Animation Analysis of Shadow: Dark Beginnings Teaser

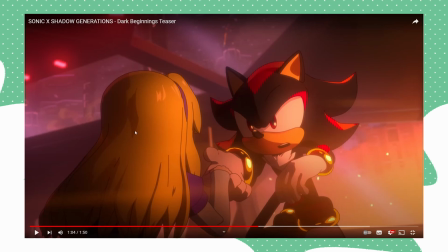20:33 I think I can see they're trying to convey that there's a hair strand here, I guess, but I don't think it was really needed. Here you can definitely see they're doing the same thing with this, conveying that it's a hair strand here. Look at that!
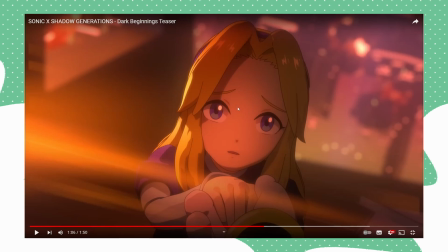20:47 Like they've done their homework. They're really close to the anime style, really close. They've even added like the little highlights on her hair, you know, like an anime would. And they've kept her so simplified too, her face so simplified, just like an anime style.
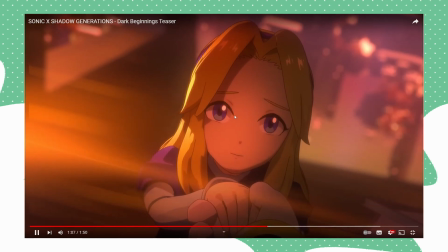21:02 It's gorgeous. I promise. I'm so impressed with this. Look at that.
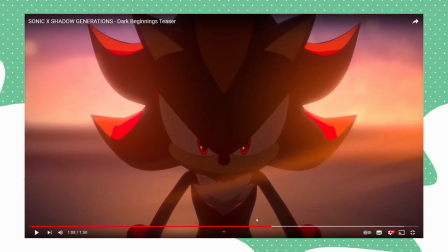21:08 It's like, one thing I love in this shot, instead of having to animate shadow like run off, look at that's really cool.
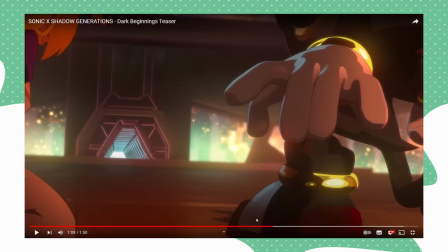21:14 I love how they've added the little effect, the little mist effect. But yeah, look, this shows how fast Shadow is.
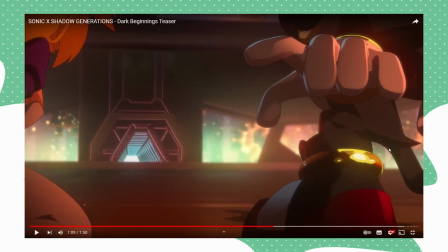21:20 So we have one frame he's there, he anticipates him running. Next frame he dashes off, and he's gone.
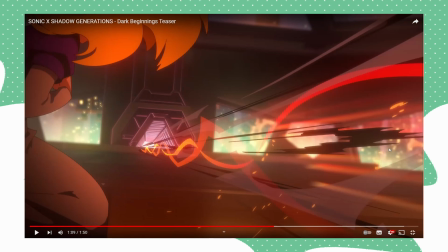21:28 That's so cool. With the use of like 2D effects, it gives the illusion that he's running across.
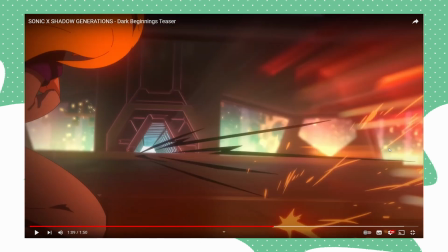21:33 He's so fast, he's just this. But yeah, that's amazing. Bro, this shot is so cool. Look at the, you can definitely tell, see how
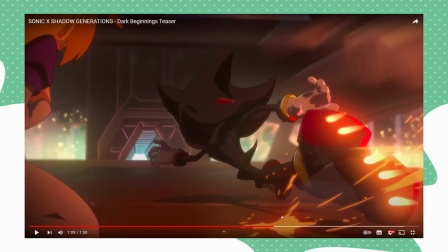21:43 it's inconsistent here with how many jags there are, like the jagged like shape, I guess.
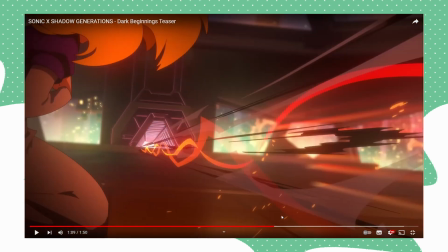21:50 You can definitely tell the effects are 2D. Look at Maria's hair. You know what?
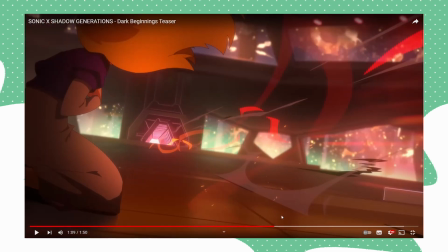21:54 Maria's hair here is hand drawn. See Maria's hair here in the shot?
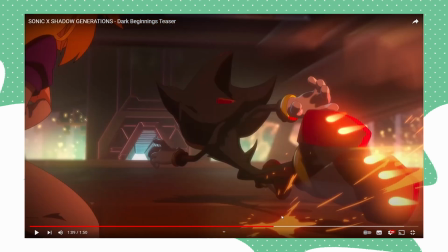22:00 It is 2D. It's like, how do you do such a thing? How do you do that?
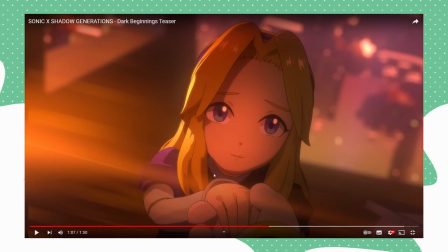22:04 Right. You see how Maria's hair has all these like, she has all these clumps, right? And all these shadows and highlights for these clumps. Try and find a better shot. Let's try and find.
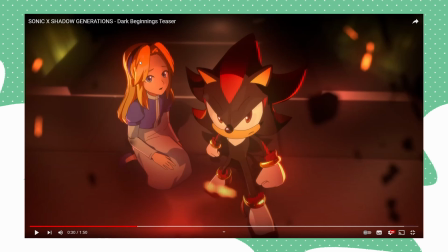22:14 So you see here how she's got all these strands, right? You know, there's a lot of shadows. Maybe some in unnecessary places, like maybe there shouldn't be a shadow there. It's also a little bit inconsistent too. See, she's got a blob up there, but she's got a blob there. It's also in a different style from what you saw a little bit later on. You can see how she's got all these clumps.
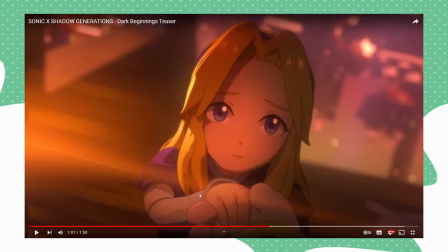22:31 And see here, same here. She's got lots of shading, a bit too jagged, not very simplified. Shadow runs off.
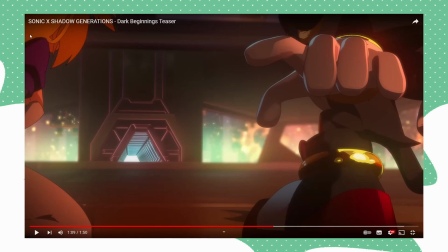22:35 Look at how simplified her hair is. There's no shading like here. There's filled in shading on her hair here.
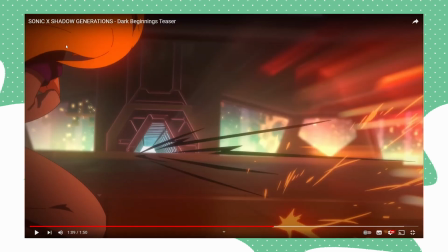22:42 But you see how her hair moves? There's no shading here at all. Even there's not as many clumps as before. It's very inconsistent. So you can see how there's only a couple of strands there, but there's a lot more there.
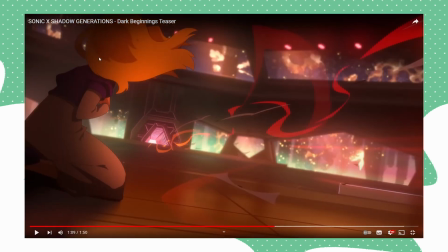22:54 That is hand drawn. Actually, scratch that. I'm cooking up that this Maria pose right here is fully hand drawn. Just because look at how direct the shadows are. You see how limited there? There's not like any unnecessary clumps. There's only shadows where there needs to be shadows. So this Maria pose here is hand drawn.
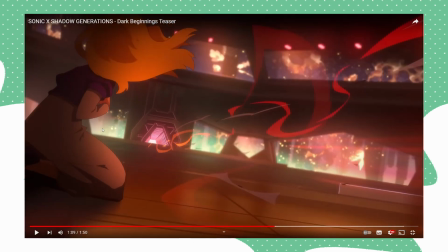23:11 This is 2D drawing. I can definitely tell. Look at that. You see how her hair is very simple. See how there's only one shadow there and there's a shadow right at the bottom. It's a little bit hard to see, but there's a shadow right in the bottom of her hair. You see how simplified that is? That is 2D animation.
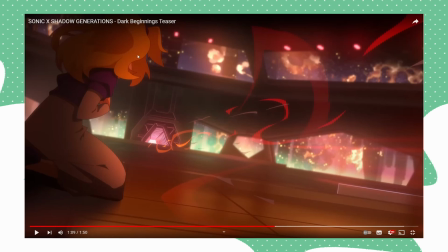23:27 How inconsistent the line art is, you know, there's different hair strands. How loose it is, because it's probably easier to animate our hair flowing like that, 2D than 3D. See how the shadows are very limited too? Whereas you compare it to this, you see the difference?
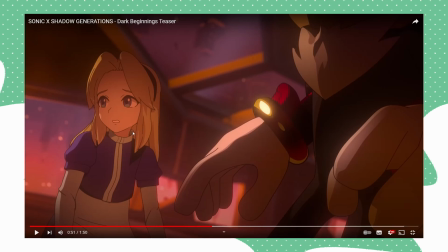23:41 You see here in Maria how there's this little highlight artifact here. This probably shouldn't be something. There's this weird shading thing right down here too. Probably would maybe emphasize that a little more, but it's more like they've tried to replicate it really close though in 3D.
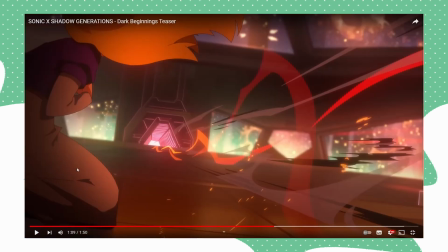23:53 But if you look at how more direct her shading is. You see that? It's only a shade there. It's very, very direct of how she's bending and how her skirt is going along. Her legs bending. Same with her hair. It's very simplified. Yeah, so that's 2D.
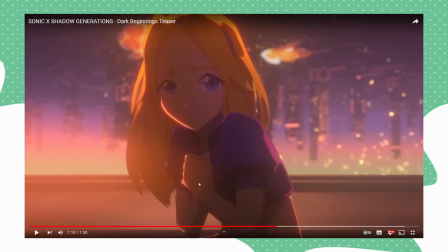24:10 You want to know something? I reckon this shot of Maria right here is a 2D drawing, 2D animation as well. It's like, what makes you think that? You see how her pinky sticks out a lot more? It's these little minor inconsistencies. You see how the line art here is also a lot thinner than before? You see how it's a lot more thicker here?
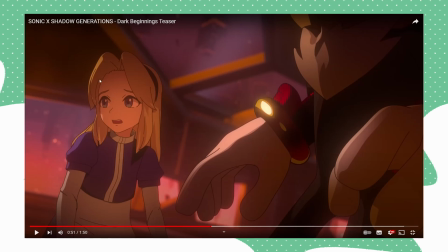24:28 Back at this shot, but I love how they've took away the line here. They don't really need to show that her hair is going down. It's enough detail to show that it's going in a swoop. And you see how like the shading, you know, there's this weird jagged thing, you know, she goes like that and it's like, and then it's down. It's like 3D shading.
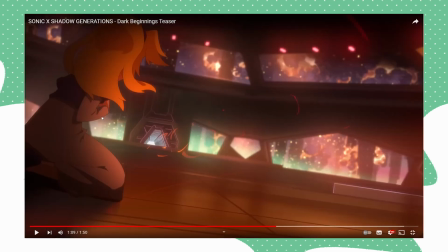24:42 But if you look over here, when Shadow runs away from Maria, the shading in the line art is a lot more intentional. which implies it is a 2D drawing.
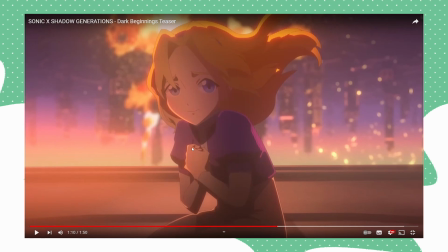24:50 See here the fabric here, I'll go on about the fabric a little bit later. Maria's hair is quite inconsistent, which implies it's a 2D animation. Because she's in one pose, they don't need to animate her, so they've just drew her here, because look at her shadows.
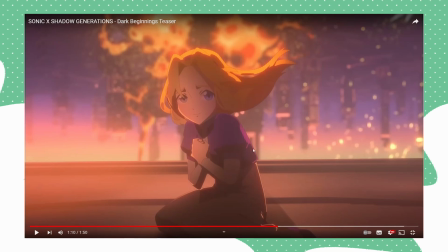25:03 See how they're a lot more intentional? Even the rim lighting's a lot more intentional too. Shading inside of her face there. See how her pinky sticks up? Which implies this is 2D. It's a different style than before of her hands.
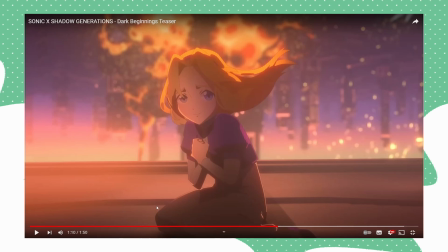25:15 See how the shading is very intentional. There's a shading here, a few creases there. There's no shading here at all, but there's a shading on her knee, and a few creases behind there. It implies it's 2D because it's very intentional. This is beautiful. You see here the blobs change?
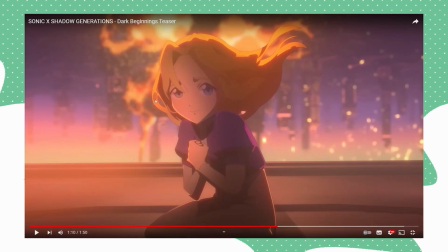25:30 You know, she's got little blobs to indicate, you know, shading here on her hair. See how it moves? Here, see how that blob changes shape? It's definitely 2D, 110%.
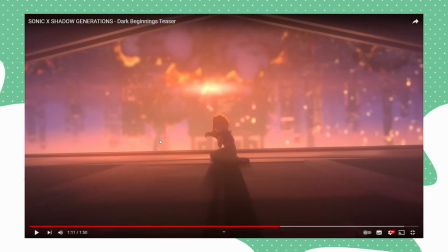25:40 She's a 2D drawing. Because it's 2D and it's hand-drawn, it can go a bit wild in the flow of her hair.
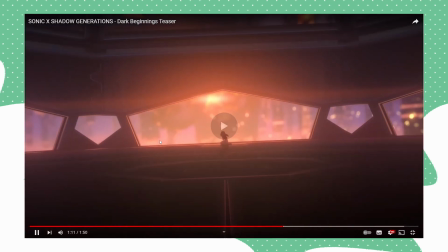25:45 Like, that's gorgeous. That's beautiful. That's 100% 2D.
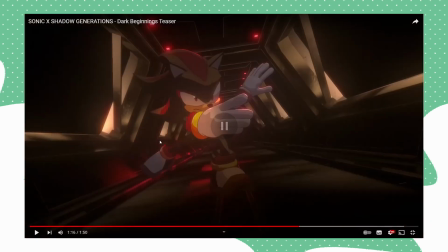25:51 That's beautiful. Shadow is definitely 3D. I can tell. You see how before Maria's shading was so direct there in the shot before that? So look at Shadow. See how it's got jag. You can see that Shadow's got this highlight up here.
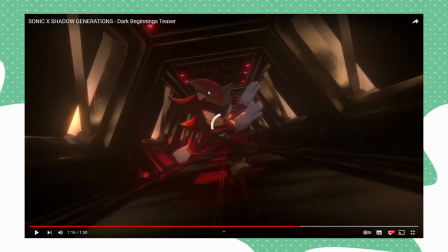26:07 You can just tell by the way the Shadow behaves as he runs that this is a 3D model. Quality is a lot more sharper, I'd say, than it was of Maria.
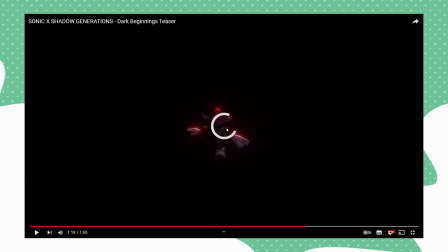26:15 It's hard to describe. And they're really limited as animation too, but I love the composition of this shot.
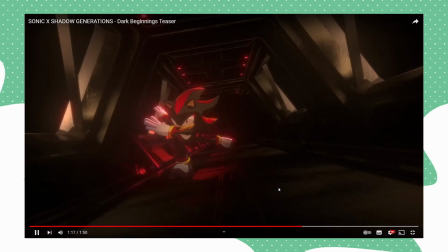26:21 Maria zooms out and we're into Shadow. I like how he fades into the background.
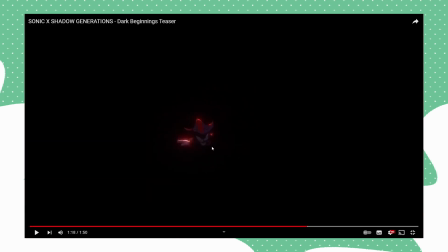26:26 That's awesome. Compared to like those 2D drawings of Maria that I pointed out, you can definitely tell this is 3D. But it's like really cool though. I love their use of switching between 2D and 3D.
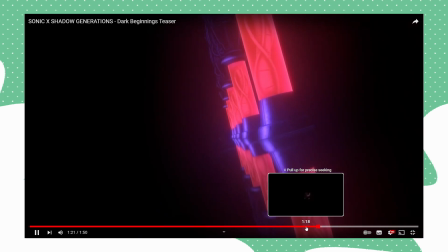26:38 And Shadow fades into the background.
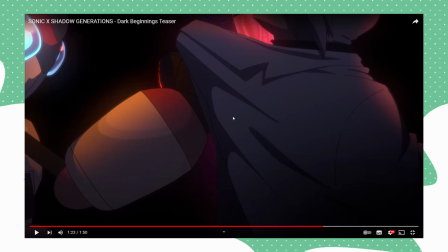26:40 I'm gonna say, for these shots that Gerald is in, I'm speculating that he's a 2D drawing, he's not a 3D model. Which does that imply he might not be in the short much? Maybe. Which might imply that he might not be in the short much, I don't know, we'll see when the full short comes out.
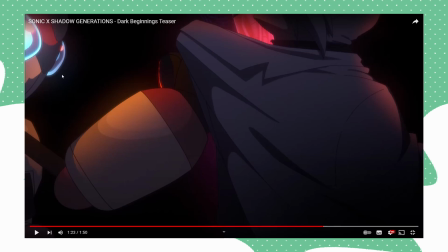26:56 Gerald here is a 2D drawing. Emerald is 3D. You see that jag here on his shadow? It should be just a smooth shadow because he's very round, so it should be just a smooth shadow, kind of like here, how it's like that. You see here there's more jaggedness here, a little bit. But with Gerald, look at how precise his shadows are.
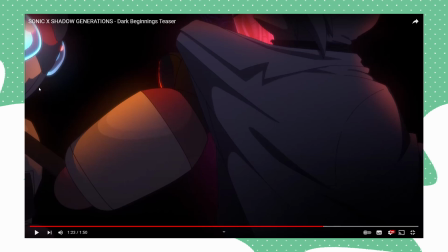27:14 There's no weird jagging like that. It's one jag in there, one jag in there, a little bit of a jag here to show how tightly Emerald's gripping onto his shirt, you know? Just enough information to convey.
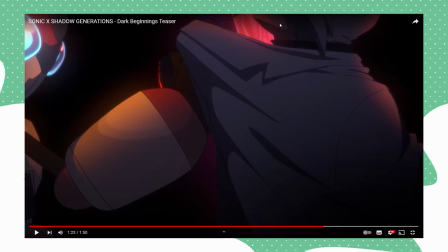27:26 But you can see here how he has that little, Emerald has that little jag in his face, where Gerald's shadows are a lot more intentional, you can just tell.
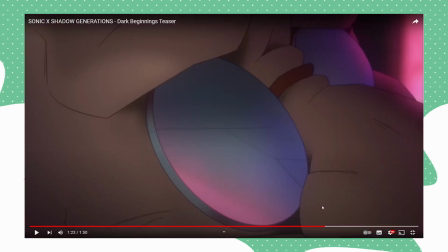27:35 So you can tell he's a 3D model and he's a 2D drawing, right? This little quick shot of Gerald turning, this is a mix of frame by frame and tweening.
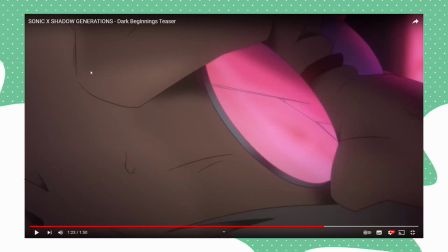27:44 Let's go through the shot frame by frame. Look at the line width here. See how he's got a little line here and he's got a little line here?
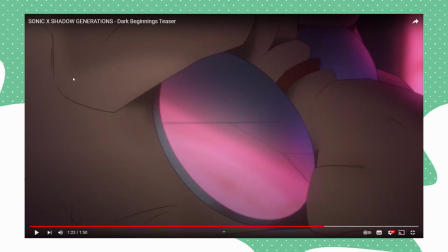27:50 Notice how throughout that animation that stays the exact same up here, right?
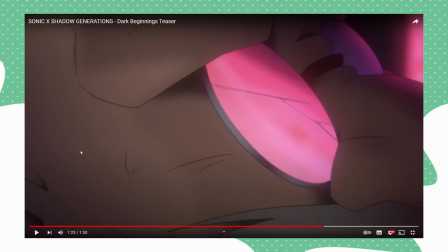27:54 Same with the sweat droplet and his wrinkle. So you can see that this, you can see like these move.
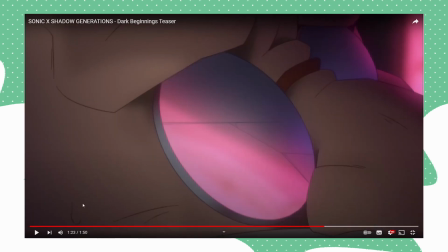28:01 This is tweened. The sweat droplets moved a little bit to convey perspective that his head is turning.
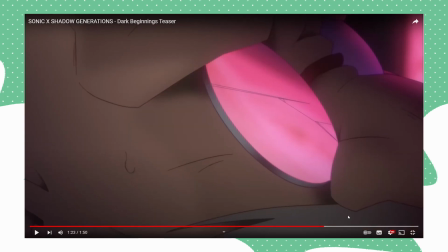28:07 You can see how his eyebrow is also tweened. Gerald's nose here is hand drawn. See how it's more curved there, more straight there. See how the shape changes? And also look, see, there's also there's a wee line here that gets added when he turns.
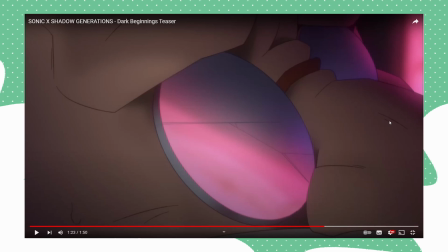28:21 See how the line gets added? Pretty sure this line here is tweened. See how it stays the same? His cheek here is hand drawn. You can see how it changes in consistency. See how it changes?
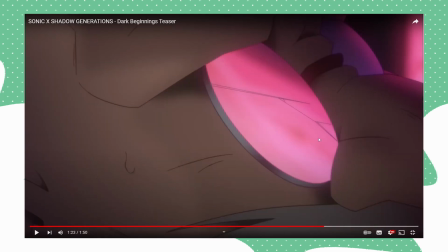28:31 I think his glasses are tweened. See here how the cracks in his glasses here are hand drawn. So this is a mix of tweened animation. Basically, if you're wondering what's tween, so basically see his sweat droplet. See how it stays the same?
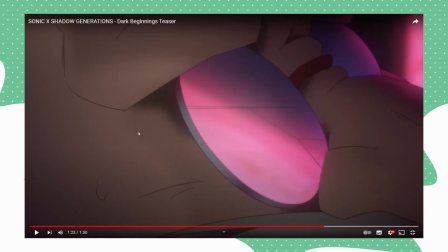28:43 But it's just budged over here, so it's like telling a frame to start here and end there, and the computer kind of fills in the gaps. That's tweened animation.